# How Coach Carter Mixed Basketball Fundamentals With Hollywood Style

Well, let's talk about a jump ball to start the game, and I noticed a really nice little play where you set a back screen on the jump ball defender.
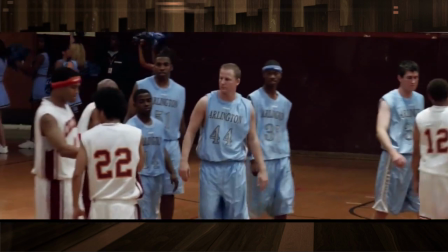8:28 He gets right in for a layup. You know, we don't see that often. You know, it only happens in the high school level at least, you know, in the beginning of the game.
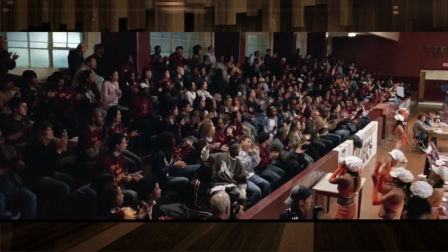8:36 So, you know, where did that come about? Well, it was really when I was a high school coach.
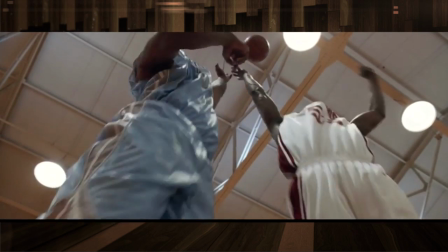8:41 I'd always, we would attempt to do it. It never would work, to be honest. It never worked when I was a high school coach.
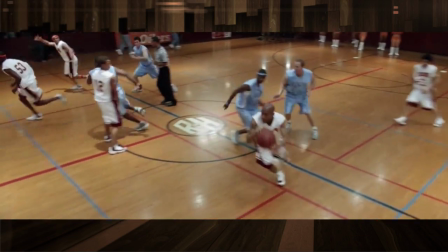8:46 But in the movie, it was a great setting. The script had it, jump ball, score right away. It doesn't say how they scored, but in order to shorten the plays in Coach Carter, we decided to put plays together. So instead of having a tip and then setting up into a half-court offense, having a tip rolling right into the score off the tip in the back screen kind of worked together, and the director loved it because then they're just shooting everything all at the same time.
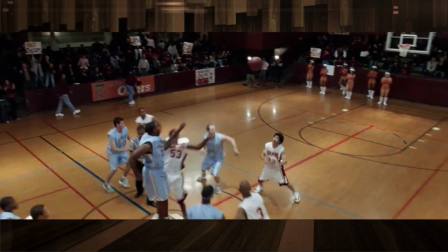9:10 You get this great action. The crowd gets hyped and everything else, and it worked. Yeah, it was a nice crane shot.
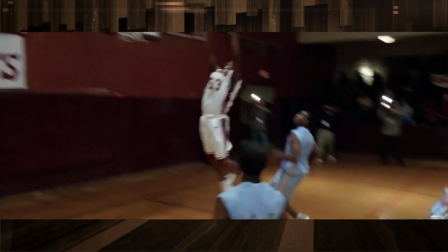9:15 It was actually subtle. You know, if you're not watching for it, you don't see the back screen so much where maybe another director would have been like,
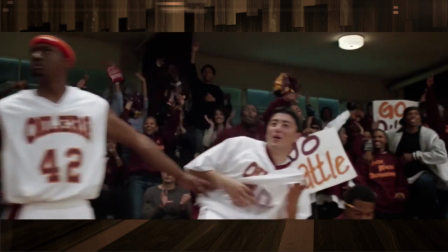9:22 let's really focus and get that screen, and then it kind of loses your flow, which I thought really worked where we let the play play out in one shot. Yeah, it was great. He allowed us to let the play develop. So there were a couple times we were able to get some pickup shots without even knowing what was going to happen, and it worked out great.
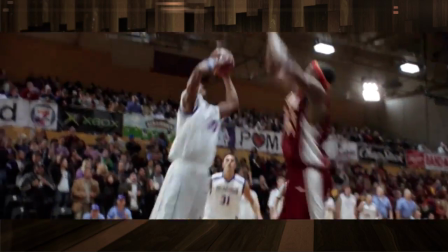9:41 Later on in the big game, we get a really nice block of a dunk,
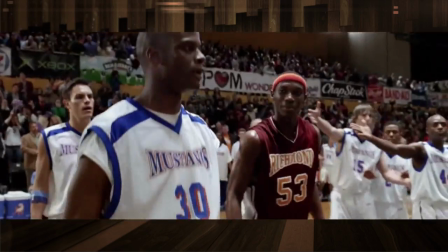9:45 totally clean, but look at all this trash talking, taunting, and a near fight.
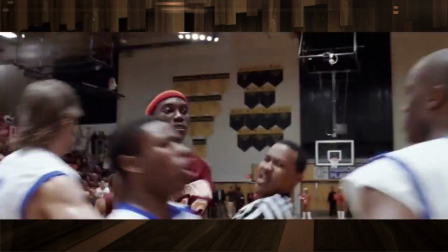9:50 Yet no one called a technical foul.
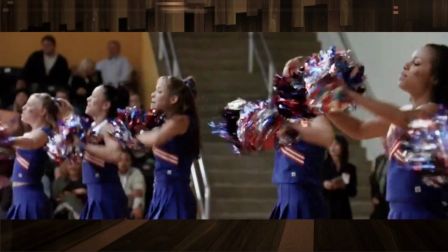9:53 Most of the crowd is into it, except someone forgot to tell this extra to cheer up or do something.
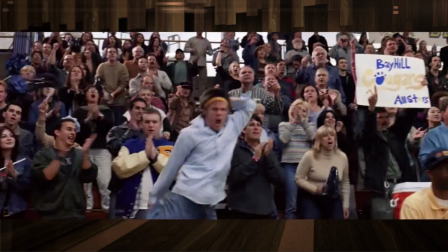10:00 But the director must have made up for it by telling this guy to go absolutely nuts with the sprinkler.
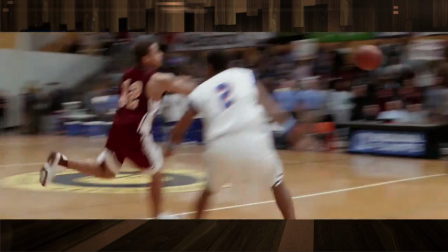10:07 With their season on the line down one, they run motion and get their spacing a little bit off.
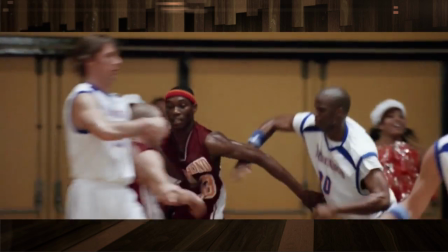10:12 Their star junior battle gets a pin down screen to get open, but their guard has drifted to the wing and his man should easily steal this ball.
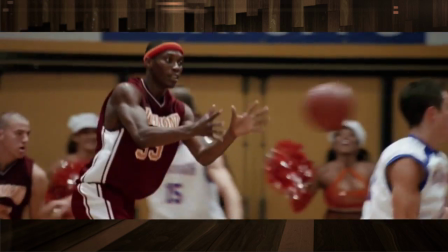10:21 However, it magically gets to him so he can shoot a running one-handed hook?
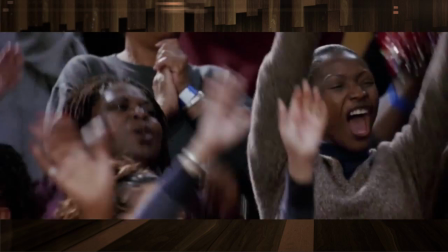10:26 Did this just become a period sports film from the 50s?
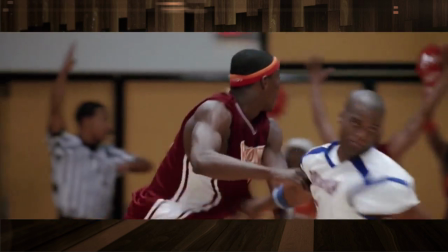10:30 To make matters worse, the only way they lose this game is if they full court press and pull their defense way out of position.
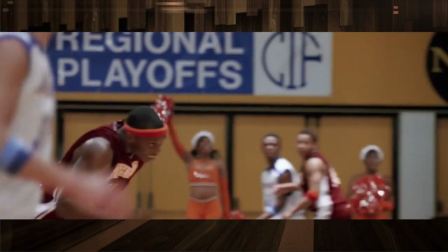10:37 To his credit, Coach Carter is yelling at them to get back, but at this point in their season, the players themselves should know better.
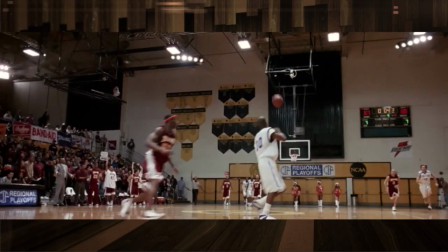10:45 Of course, it opens up a long downcourt pass to Livewire, who calmly rises up and nails the game winner.
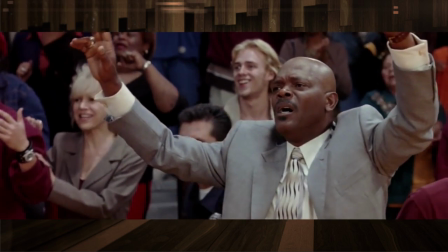10:56 So how did that happen? Did you argue for that? Was that the real way that happened and you had to stick to the real facts?
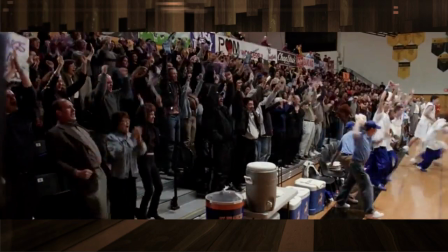11:03 What happened in that play? Well, again, it was one of those things where you're like,
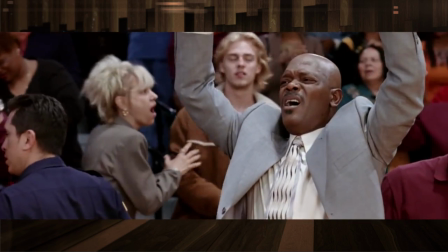11:09 if you're, like you said, a good disciplined team, it's not going to really happen. So the only way to justify it was tweaking it this way. Yes, they practice all year. Yes, they are disciplined. Yes, they follow what Coach Carter wants them to do. But they're also 16- and 17-year-old athletes, which means if they haven't been in that situation before, which they haven't, and they've had all the stress with all the grades and just trying to play in the neighborhood and everything else, then it's a lack of judgment. Coach Carter was telling them to get back. They got overzealous, got crazy, went into full-on press, and the long pass went. And really, if I could justify it in my mind, then justify it into the players' and the actors' minds, they'll execute it, even though the refs, I think other coaches, I think even some of the players like Coach, this wouldn't happen. Like, guys, I know, but let's go with it, and let's make it the best we can possibly do. Absolutely. And by the way, it does happen. And I see it all the time, especially in the city, when I'm watching other games, and I'm just scratching my head. The only way you're going to put your team in a position to lose is to do that. But it happens. Did that happen in the real life? Were you trying to pattern that? Or was that just completely fabricated for the movie? Yeah, there was very little footage that we were able to see from the actual real Richmond high school team.